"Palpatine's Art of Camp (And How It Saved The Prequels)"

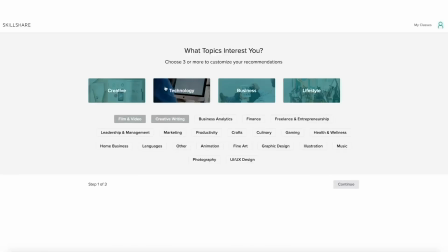0s
We would like to thank Skillshare for sponsoring today's video. Skillshare is an online learning community with more than 30,000 classes in design, business, and more.
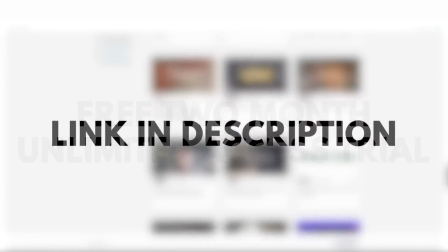8s
Skillshare is giving away a free 2-month unlimited access trial to our subscribers who click on the link in the description, and after the trial, it's only around $10 a month.
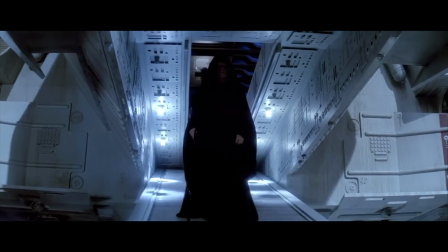18s
In 1983, audiences the world over were introduced to Ian McDiarmid's Emperor Palpatine, the grand big bad of the Star Wars saga.
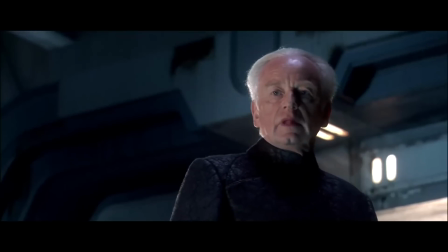26s
Across both the original and prequel trilogies, Palpatine wreaked havoc on the Star Wars universe,
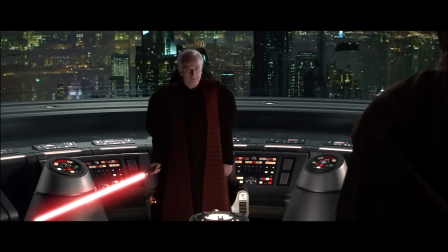31s
the progenitor of two galactic conflicts and the Sith Lord who managed to turn the Chosen One into his own personal puppet. And he loved every single goddamn second of it right to the end.
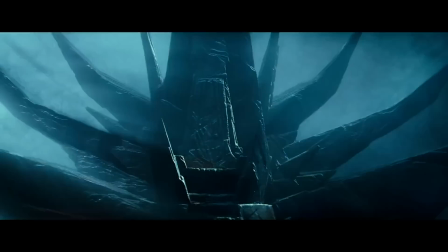43s
Now the daddy of Star Wars villainy is returning. Finally, a holy lord at Christmas I can worship.
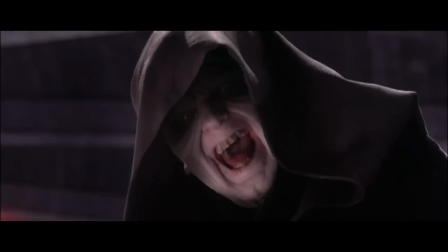49s
And if there's one thing Star Wars fans can all agree on, it's that everyone f***ing loves them some Palpy.
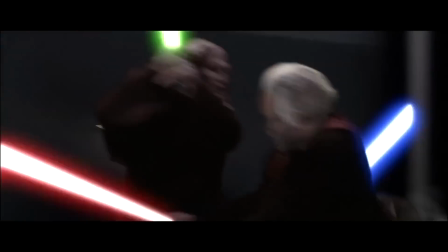56s
Palpatine is universally loved. But why? Seriously.
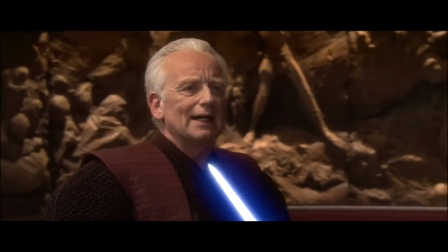60s
Isn't it odd given how utterly divisive the Star Wars prequels are?
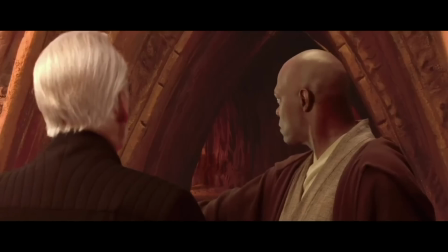64s
How just about every moment and minute detail across all three films has its fans either screaming with joy or decrying blasphemy?
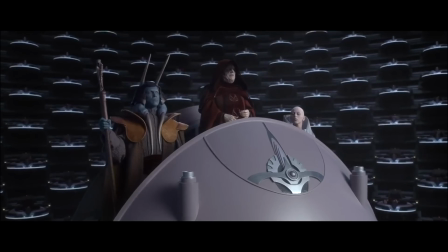70s
How amongst all of those starkly different reactions, does Palpatine come out on top as a beacon that unifies Star Wars fans?
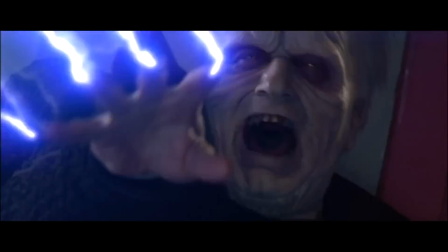78s
What is it about McDiarmid's performance that galvanizes the fan base? What is it about his revelry for all things evil that never fails to entertain?
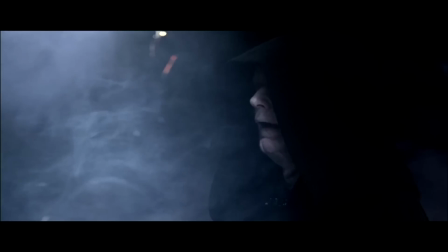86s
And why is it McDiarmid's turn as the Emperor exemplary of why the prequels work and why they don't?
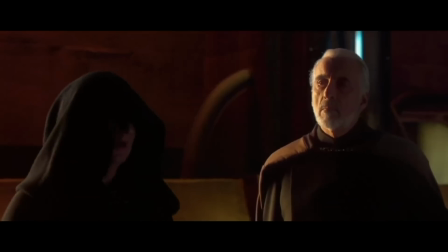92s
Looking at Ian McDiarmid's performance across not only The Phantom Menace, Attack of the Clones and Revenge of the Sith, but his appearances in the original trilogy as well,
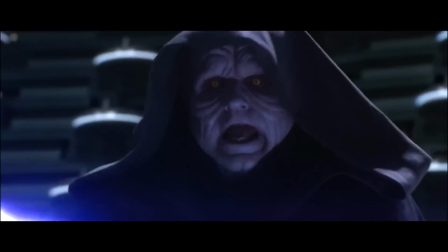99s
we're going to take a deep dive into the art of a truly great camp performance and the artistic merits behind it. After a cameo in Empire Strikes Back, performed in the original cut by Marjorie Eaton and voiced by Clive Revel respectively,
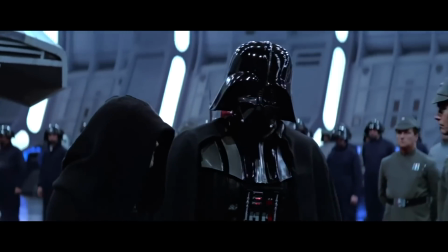115s
Emperor Palpatine was finally introduced as a principal character in Return of the Jedi.
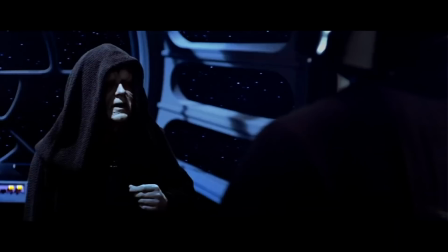119s
With only a tiny appearance to go off on, McDiarmid had free rein to bring whatever he wanted to the role and make it his own. I didn't really get any information about him except he was extremely old and he ran the universe. And I didn't have the full script. I think very few people had the full script in those days.
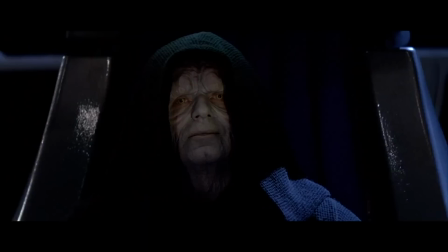136s
With so little to work from, it could have gone in an entirely different direction, but McDiarmid felt there was more than enough meat to the material to craft something great. But again, it didn't really matter. As I say, the scenes were strong. The situation couldn't have been stronger.
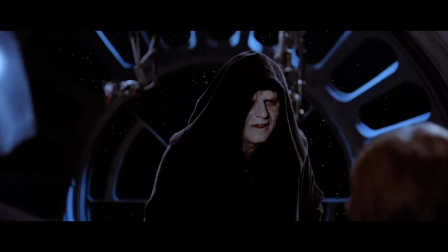148s
Bolstered by an excellent working relationship with Mark Hamill, whom McDiarmid noted was a joy to work with,
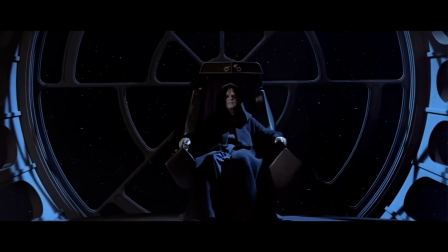154s
the thespian managed to concoct his first stab at playing the Phantom Menace. It's a performance that lays the groundwork for much of Palpatine's essence.
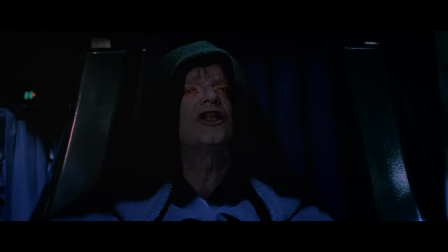161s Break me down with all of your hatred, and your journey towards the dark side will be complete.
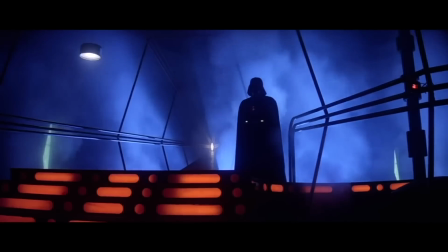168s Let the hate flow through you.
Before this, we only saw the dark side through pain and regret in Vader,
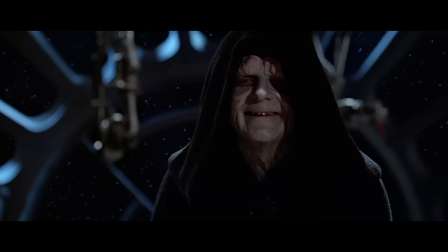176s
but Palpatine finally introduced audiences to a Sith Lord who relished in causing torment and living deliciously.
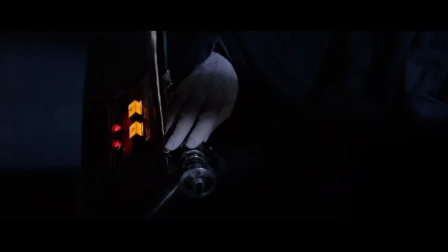181s You want this. The hate is swelling in you now.
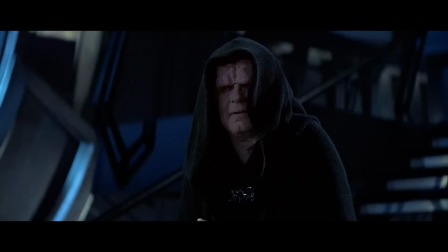188s
Encountering Luke Skywalker for the first time, the Dark Lord is keen to turn him to the ways of the Sith and replace Vader as his new apprentice.
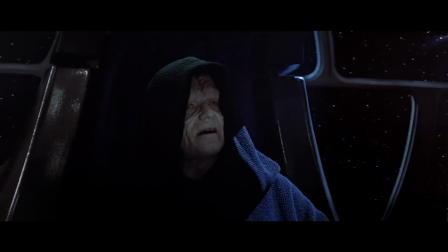195s
Spending most of his time sitting down, McDiarmid relied on his facial expressions to convey Palpatine's nasty revelry.
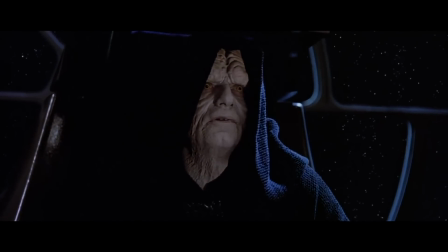203s Oh, I'm afraid the deflector shield will be quite operational when your friends arrive.
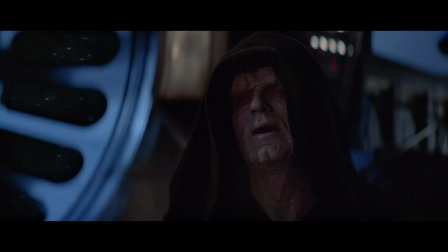212s
He sounds weary, yet his intonations on certain choice words convey the sinister grandeur the character beckons.
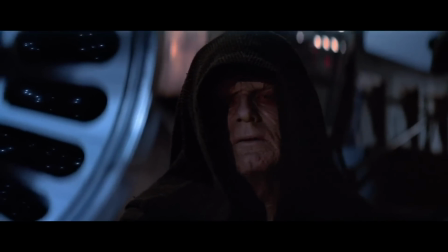218s
For the most part, the performance is big, but in Return of the Jedi, there is also a quiet menace to him.
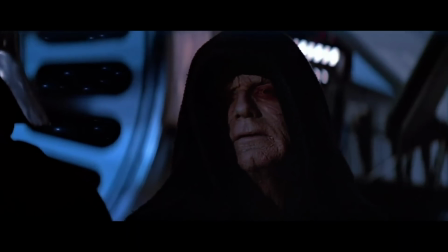224s Now, young Skywalker, you will die.
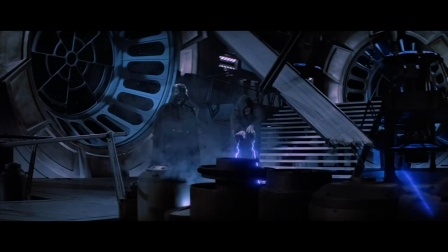230s
It always chills me to the core hearing him deliver that, like ending his life is nothing on his conscience.
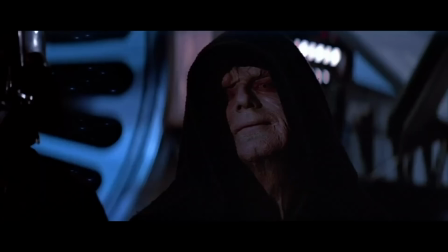236s
And as Vader is given his last chance to choose between the light and the darkness, Palpatine's insidious little twitch here is full tilt evil.